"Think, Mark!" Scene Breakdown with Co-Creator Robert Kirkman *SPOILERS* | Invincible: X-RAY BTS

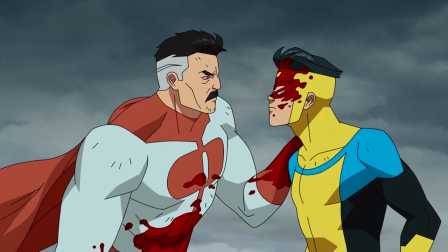0:00 Did seeing that man lose his life disturb you? Did it hurt? Well, let's see how you handle this.
He's just getting angrier, angrier that Mark is not realizing that he's never going to win.
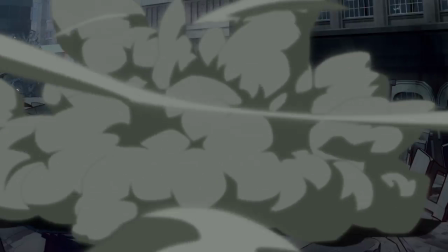0:15 I wanted to put Mark in a place where he was experiencing something absolutely horrific just to
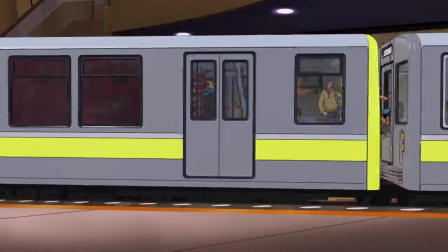0:21 solidify his position against his father and to reaffirm his humanity.
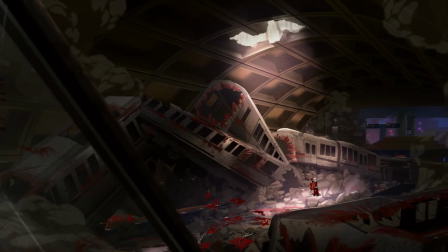0:26 We wouldn't really accomplish that if we hadn't gotten into it as much as we did. Nolan realizes that he will have to kill his son.
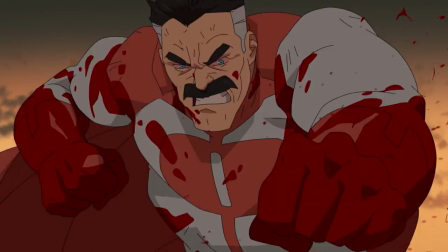0:35 Mark isn't going to stop. Mark isn't going to change his mind. So Nolan has to make the choice.
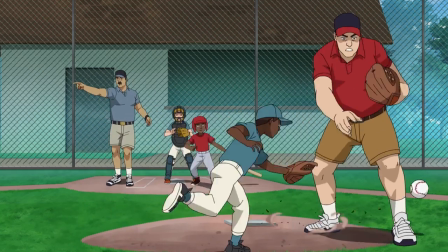0:41 Viltrum or Mark? In that flashback sequence, you see Debbie, and you see her role.
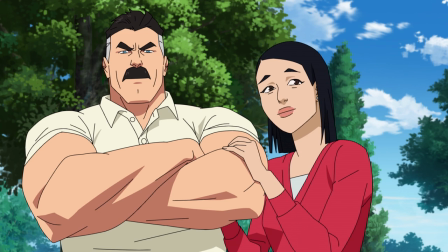0:49 Look at Mark. Strike one. You and I, we made him. When he feels joy, we feel joy.
She brings him around to recognizing the joy that a parent sees through watching their children live.
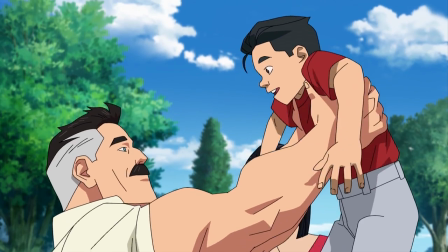1:02 So you see what Nolan would say is a poisoning of Earth life on him.
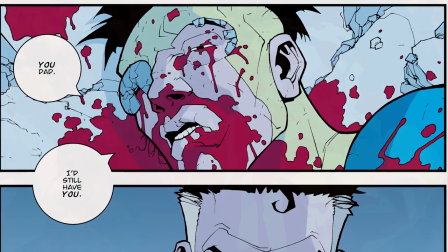1:09 And then we get to the line.
You, Dad, I still have you.
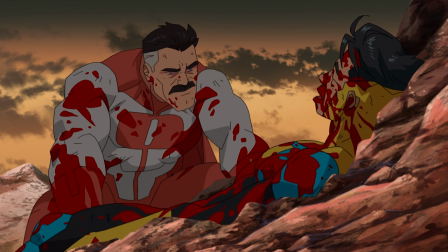1:15 I think it encapsulates everything about this series.
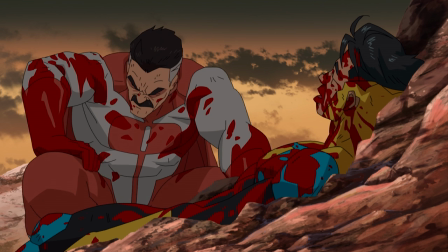1:19 Even after this fight, even after everything that they've been through, Mark still sees him as his father.
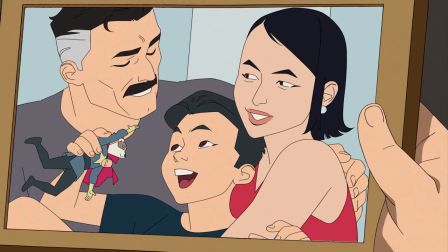1:24 There's an inherent willingness to forgive. And Nolan decides not to kill Mark.
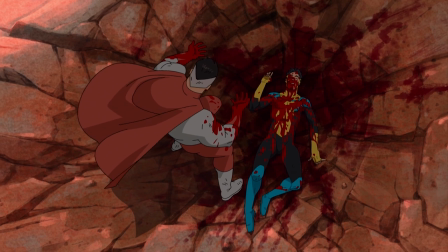1:31 And I'm hoping that it gives the audience a sense of the turmoil and conflict that's happening within Nolan.
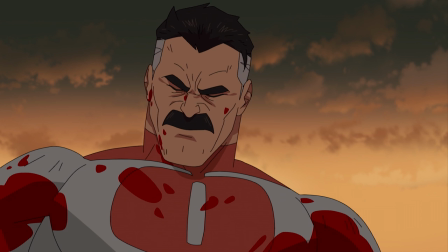1:37 He is able to have the human version of Nolan win out in this moment.
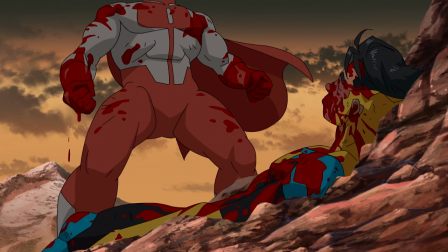1:43 And the only thing that Nolan can do is retreat.
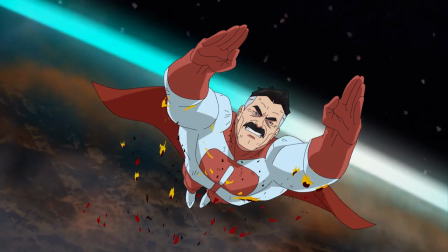1:49 And I think he's as confused and as shocked by anyone about his inability
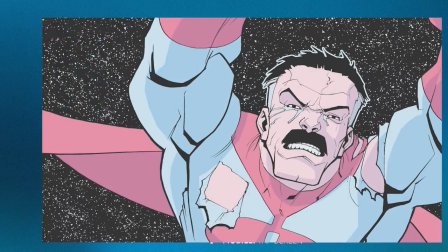1:54 to kill Mark. to do his mission like he was trying to do.
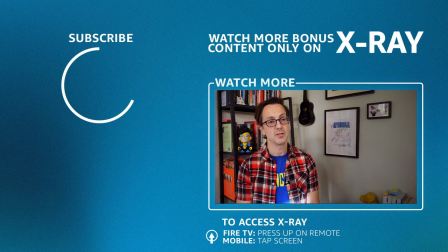1:59 So I think this is why he just kind of leaps, because he doesn't know how to deal with the emotions that were coming at him at that point.